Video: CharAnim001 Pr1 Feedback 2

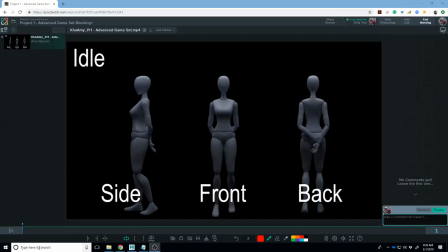0:01 hey everybody so I wanted to continue giving you all some feeding video
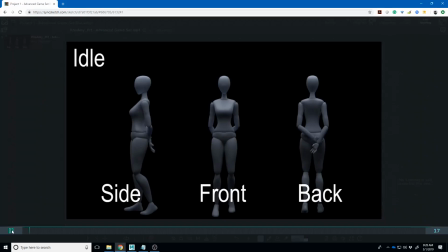0:06 feedback I will start with Amy and
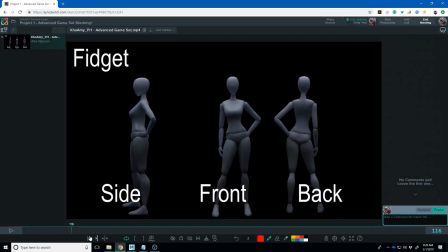0:10 so my two cents on this like I think that these are are looking pretty good in terms of the poses and they still got a lot of in-between stuff to do so I think this is a fidget where she goes to that and then back to her idol how to make
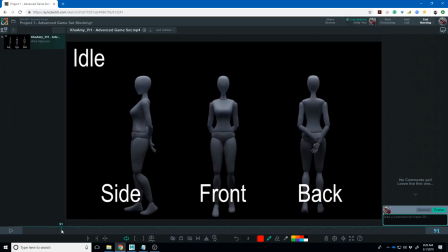0:26 that work I think your idol pose looks pretty good if I were to say anything maybe since she's up on this toe a little bit
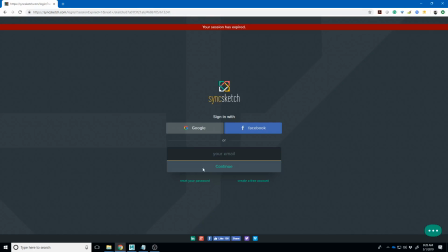0:37 here really I've been logged into this for multiple days now so I don't remember what I signed them with yeah
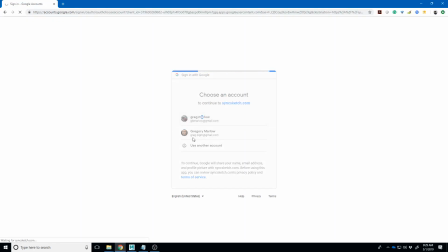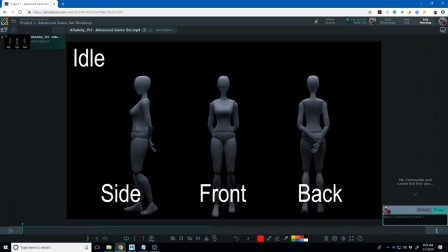0:53 so maybe since she's up on this toe right here that what you would see is like this leg needing to support more the weight so you would shift her this way just a little bit and then by doing that you would probably get just a little bit
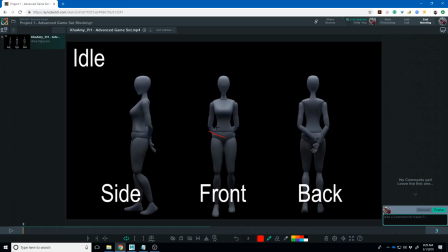1:08 more that's a little bit more contrapposto here and so her pose would be a little bit more like that just just a little bit I'm probably exaggerating too much there and that's just because I don't think that she would put she
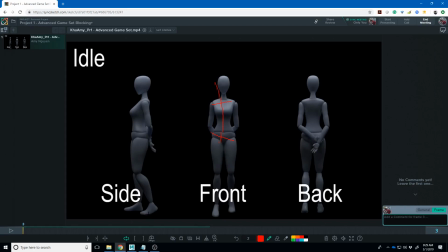1:25 would distribute her weight evenly just because she's kind of up on this tiptoe so that's very subtle change so the step over to here I think
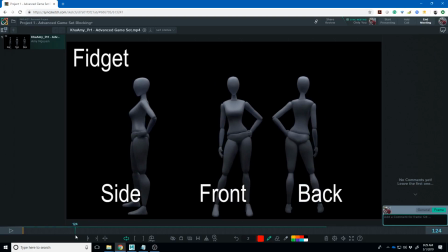1:40 this is really just you just have the two poses I think this pose is is good you may be able to angle that just a little bit more and get just a little bit more curve and that for some more attitude but I don't
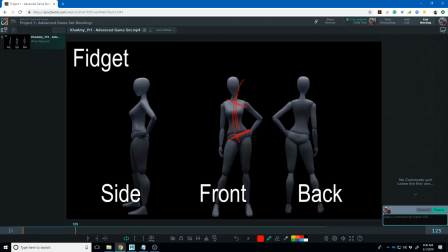1:56 think you have to push it too much just a little bit more. The thing I would look at is right now just feels like those two key poses. I think that there's there's some interesting stuff that you're going to see in this and I think it's going to be lead and follow. So for example what you're going to see is she's going to lead with that foot.
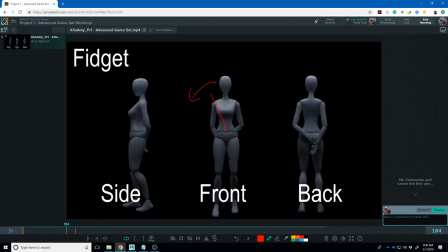2:14 So she's probably going to lean over this way just a little bit and reach with that foot and that foot's going to get to its destination first and then she's going to the rest of her body is going to kind of follow through and i would imagine there would be a little bit
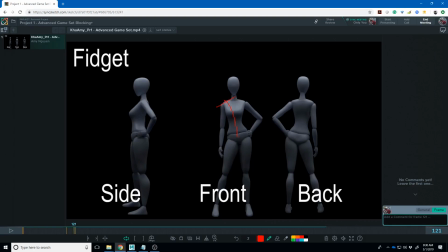2:29 of this angle in the uh the spine right as she follows through and then the or as she drags over and then the follow-through would be that it reverses after that right not not that much but you get the idea
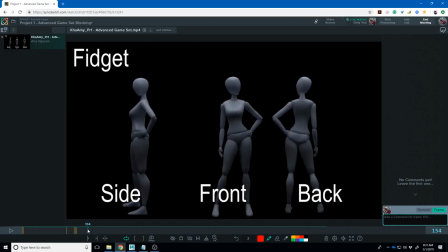2:46 um the little look around i think if that's a look around i think you need a little bit more time for it and probably what i would have her do is as she's shifting over to here have her look in this
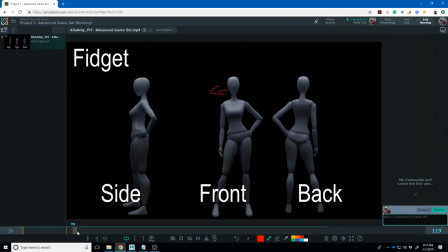2:59 direction and then kind of hold that pose for a little while and then have her look over in this direction and you'll want to get a little bit of rotation out of her torso when she does that so and then of course to come back over she's gonna have to push with this foot and lead with her upper body
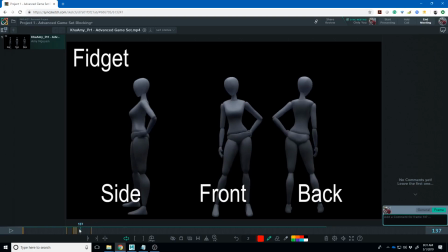3:19 so the transition like it's kind of a simple little animation that has a lot of physics
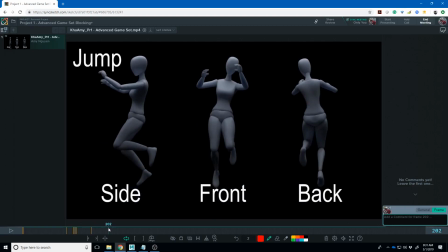3:24 going on in it I like this I like this pose better I would probably get just a little bit more curve on her back if you can and
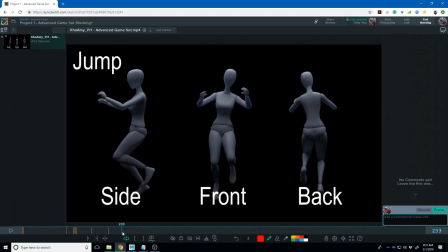3:40 like right now the the idle up in the air sort of ping-ponging a little bit too much but that's just because I think you just have two poses in there to keep it going
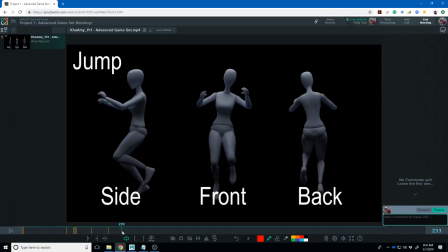3:51 the landing I think you need a contact on it so pretty a straight-legged like contact that then goes to the the bent pose and so let
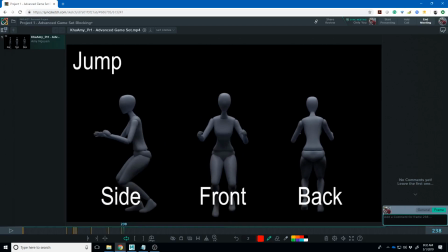4:06 me get this run I think this runs actually looking pretty good I
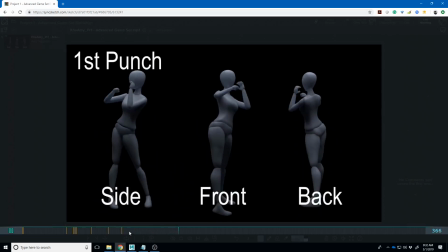4:12 mean it needs some loosening up and I think that there's a so
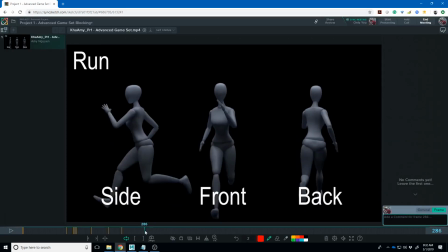4:19 if you look at it as you go from side to side here like where her head is when she's over on this side versus where it is over here feels a little bit more I guess it was more on the up so that's where she is on the on the up here
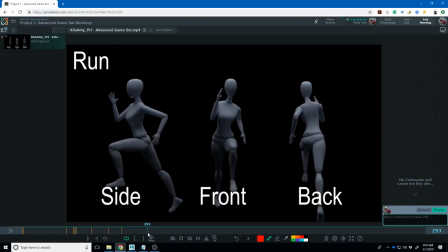4:37 and then as it goes over here her head pops over there so I have a feeling what your curve looks like probably on this control or this control is you have it's either like kind of shallow on one side and then really deep on the other or vice versa like
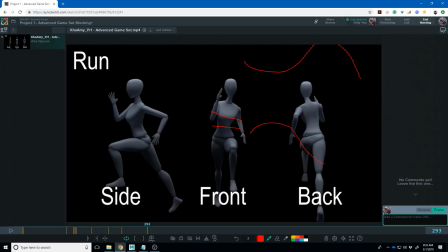4:58 like maybe it's shallow like this and then really deep on the other now they just need to kind of even those out a little bit so it's it's making more of a a regular pattern through it but
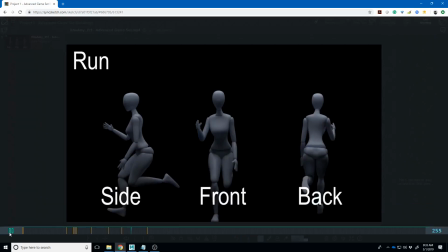5:15 otherwise I think that runs looking that runs off to a good start it's just polished stuff maybe loosen up the arms just a little bit arms and hands
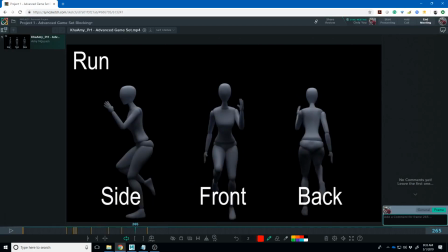5:23 particularly the hands still feel like they're kind of in the standard pose and so even if she would have her finger straight I was told it just feels a little to default so
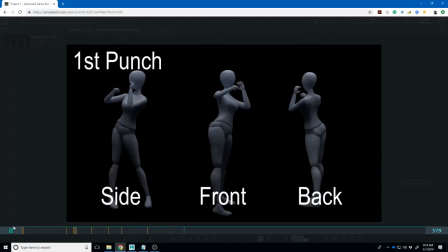these are looking good for whether I feel like that punch needs to the first punch needs to be
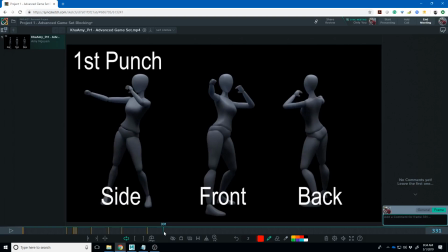5:52 just a little like exaggerate that pose just a little more in contrast to like two frames before it like right here I feel like this is your anticipation up maybe exaggerate that a little bit more with
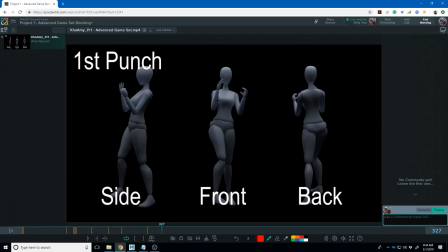6:08 her arm so maybe you would pull her this arm here on this in this angle here you pull it up to like here like that back behind her head a little bit and that way as you step forward to here
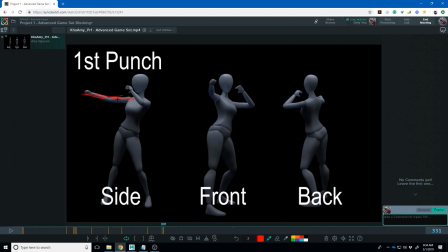6:21 you can sort of pop that and so you need to make sure you really extend that arm as straight as you can get that clear maybe push that clavicle forward just a little bit and maybe tuck this elbow down here just a little bit more
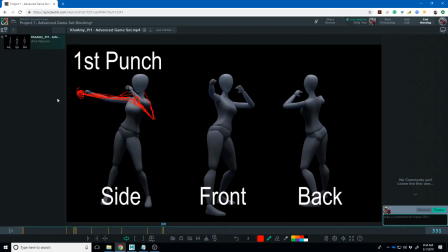6:39 just so you get like this like everything kind of leading your eye in that direction and so it's very noticeable but I think the important part is that the pose right before it needs to be a little more favoring the earlier
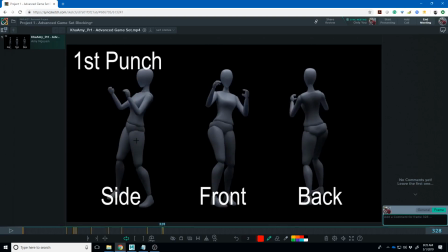6:54 poses so a little more favoring this and so I could kind of just like if you look at your spacing on each of these that let's go ahead and look at all of these and
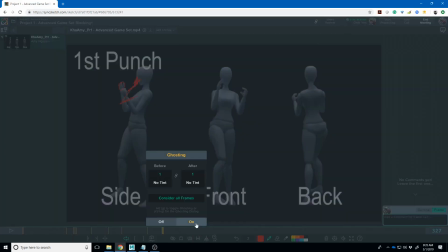7:14 if I turn on my ghosting oh turn my ghosting make that there
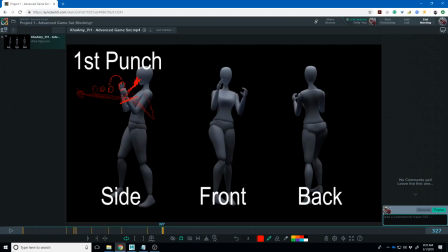7:23 we go so you can kind of see the the spacing of these it's kind of small and then a big pop and I think you need the opposite I think you need it all to be kind of back here so it's like four and start to ease in and then a big pop like that
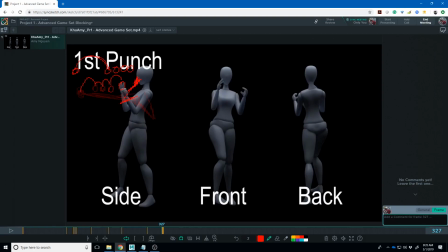7:41 biggest spacing should be right there on that last frame and it's going to get a much more much more energy to that impact sort